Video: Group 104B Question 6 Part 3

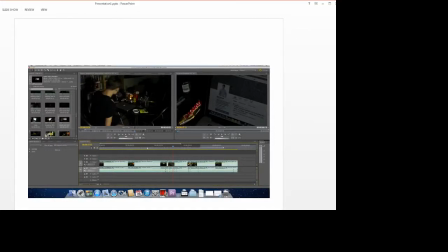Hello, our names are Keyshon and Laura and we were delegated the role of editing for our opening title sequence to Hunt. We used Adobe Premiere CS5 to edit our opening title sequence. We found it difficult at first but quickly learnt along the way. It took us a while to get our rough cut done as we had loads of shots to go through but our edit quickly improved from there.
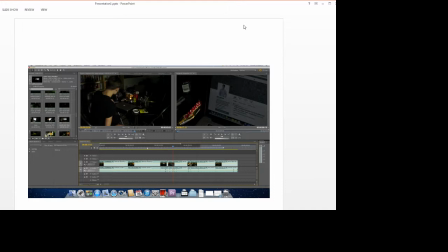From our rough cut we had to change and delete some shots in order for the shots to flow. We filmed a few extra shots to add flashbacks, memories and add to the opening title sequence.
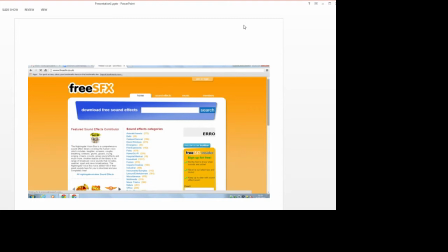Towards the middle of editing we had got our shots in permanent places we found a range of different sound effects from a website called Free SFX. We added two gunshots in time with the text moving across the screen as if it had been fired onto the screen.
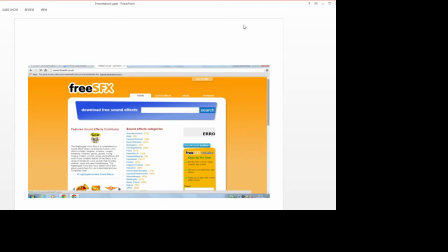With all the other titles we used static interference sounds as the titles shook then the sound stopped with the text in red.
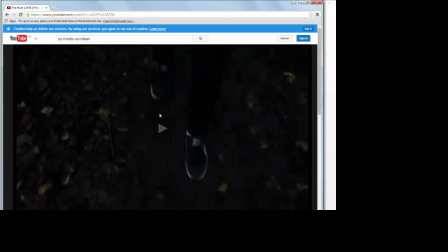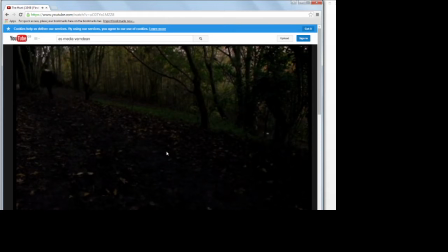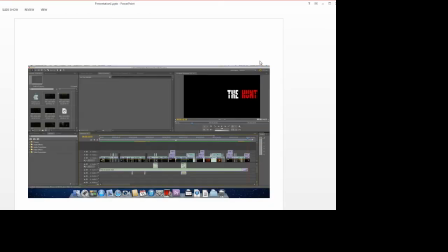to make them flash. When it came to putting the titles in, we wanted them to add to the thriller mood of our opening title sequence instead of just being information on screen. Throughout the editing process we came up with a few different styles because we couldn't get the right look to fit the thriller genre.
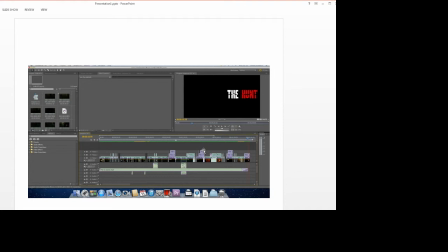The title first shakes grey and sharply changes to red and stays. We chose to make it red to represent blood and give an eerie feel. We made the title shake and when it stopped we made the title have a transition to the towards the end of the editing process we had our sounds and titles in place but the color
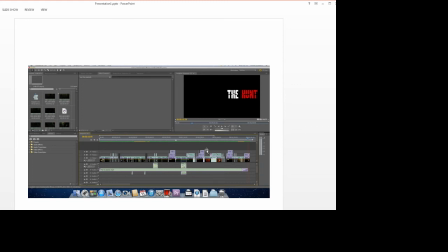grades all the shots so that all the scenes that the same color and there was no big difference we had we had ours look like it as it gets darker towards the end of the sequence so it represents the different times throughout the day